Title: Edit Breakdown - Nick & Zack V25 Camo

what's up everybody? I'm back here, just moved to Atlanta in a new spot. I think we should talk about that Nick and Zack edit that's coming out today, or probably came out already. I edited it. Nick and Zack did all the videography and tricks, obviously. They've probably been making edits longer than most people in Camo. Check out NZ Kendama, the YouTube channel if you haven't. They got some gold on there. They got some real gold. So, before I get into anything, I made a huge mistake starting this. I thought it would be a good idea to edit the whole thing in After Effects because I like using After Effects and I had some ideas for some effects and different things that I thought I could do in After Effects way better than I could do in Premiere, which is true. Like there are certain things that are better. However, the app just isn't optimized to actually handle like lots and lots of live action video. Like if you have like one video and you're doing an effect on it, it's fine. But when you're importing like minutes and minutes and hours of footage, it doesn't work so well.
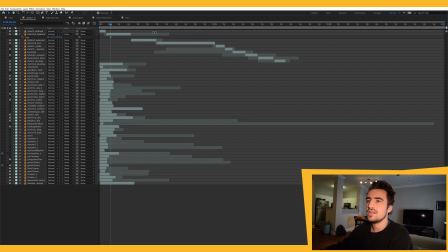[1:03]
Literally just took so long just like loading footage and like chopping it up. So right here is like all the footage that I had, and you can kind of see like the different names.
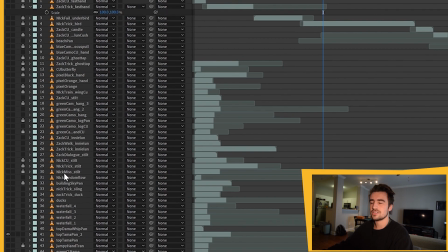[1:12]
I kind of tried to organize it. So before I did anything,
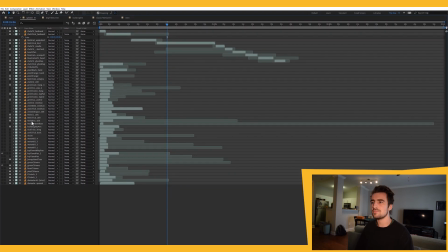[1:15]
I went through and looked through all the footage because a big thing about editing other people's projects is it's so tough to know what the actual source material is, like what there actually is to look at and to use. So I went through and just like familiarized myself with everything that I had and chopped up the good parts. Took out all like the setting up the camera and all that, obviously. So I knew what I had to work with, and that's what all this is.
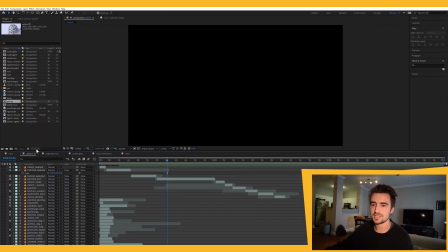[1:38]
So I just had a separate pre-comp just called Spliced with all my source material basically.
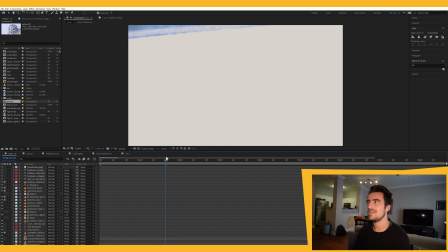[1:43]
So the whole structure of the edit is that I think they did 6 tricks, so 2 tricks each on each of the 3 damas. So I kind of wanted to make sure to like separate it between the 3 damas and really showcase the designs because that is what it's about.
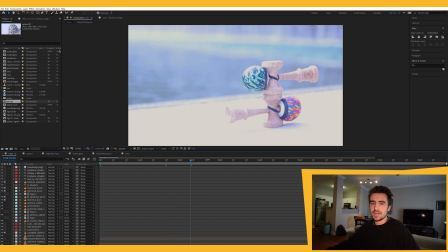[1:57]
It's about showing off these really cool designs that Muroka, the main designer at Sweets, if you didn't know, he does like all the V series. Like he did my pro model, he does lots of people's pro models. He's kind of the main guy there, along with Paulson, who does a lot of the graphic design stuff. So my first step was asking Muroka to send me the actual PNGs, of the actual designs.
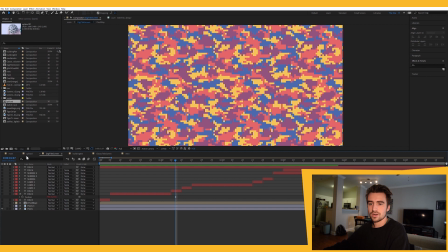[2:15]
So that was kind of going to be like the main backbone for like just doing the effects and like kind of the main like aesthetic of it all.
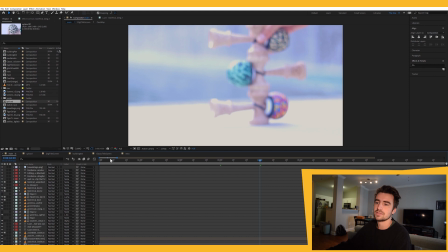[2:22]
So I was just going to incorporate that as much as I possibly could, basically. So I started out just intro.
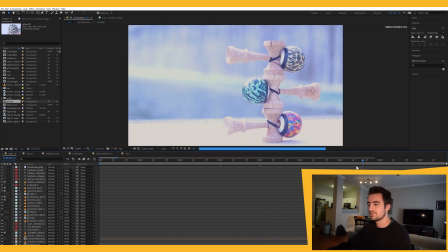[2:26]
This is like what they had to shoot for with all 3 of them.
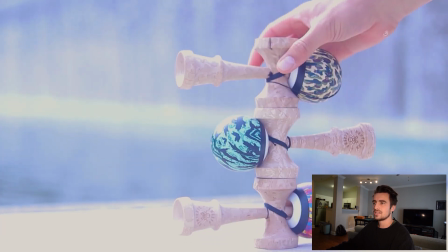[2:30]
So I decided to go with that, and I kind of like this like shaky start where it's kind of like it's kind of rough, and then it goes into the smooth stuff.
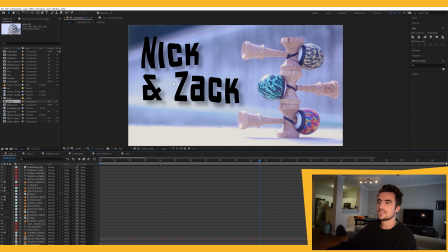[2:38]
Just kind of a little wave warp effect on the Nick and Zack title, just to give it a little more flair.
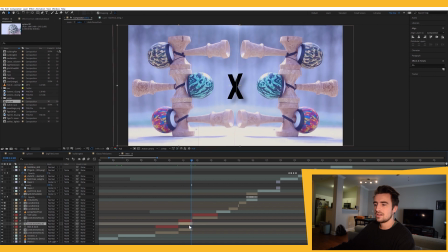[2:44]
Classic mirroring effect right here. So these are just some masks, just like that, some feather, keeping it pretty simple.
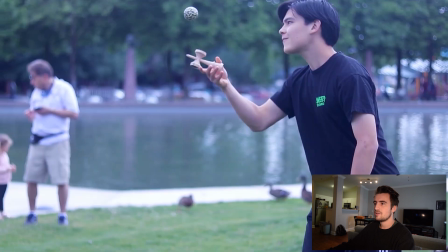[2:53]
And then another like shaky transition thing, and then into this stuff. Just some quick B-roll shots to get the vibes going.
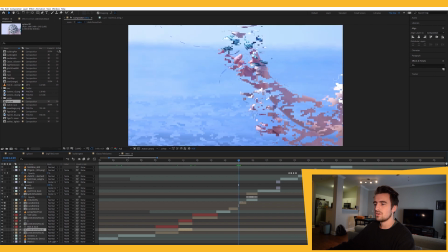[3:01]
Added some weird like pixel overlays. I'm sure that's just time displacement.
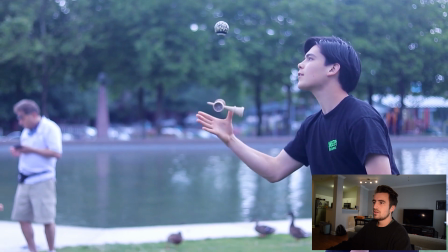[3:08]
So time displacement to the pixel background thing. Blah, blah, blah, boring, normal editing, blah, blah, just some like random overlays.
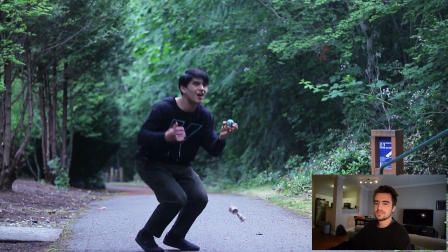[3:16]
This one's pretty straightforward. It's literally just a mask.
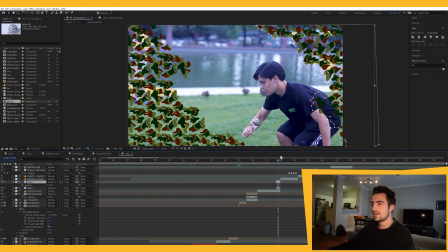[3:19]
You can see, I wanted to like frame the shots and not be too overpowering, so that's what I did, just 2 of those, and then there's the other one, mask right there.
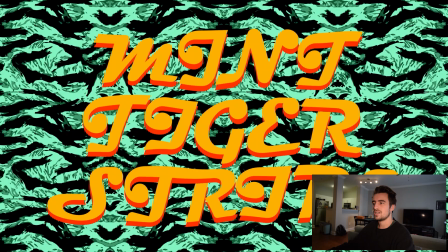[3:25]
Thought this would be a nice like cut into the actual edit, because I picked out the song by Polo Epon, a French electronic EDM chill kind of music.
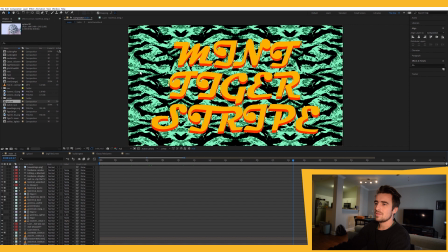[3:35]
And then it goes into this title screen. I like the font. It's like mint tiger stripes, so it's like tiger stripes, so I decided to bring in the oranges and yellows of a tiger.
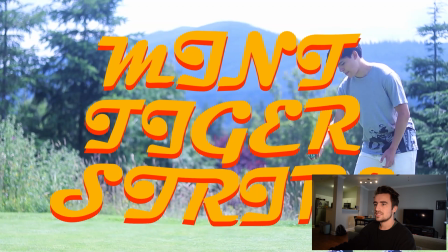[3:43]
And then Zack's insane trick.
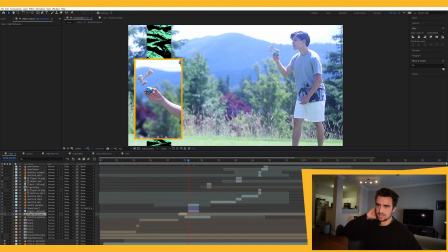[3:47]
Yes, and then like again, just kind of incorporating these tiger stripe patterns. They were really good about filming a big, nice tripod shot, always nicely composed and everything. And I think almost every single trick, maybe every single trick, they would also give me a close-up follow cam version. Again, they're experienced edit makers, they know how to do it.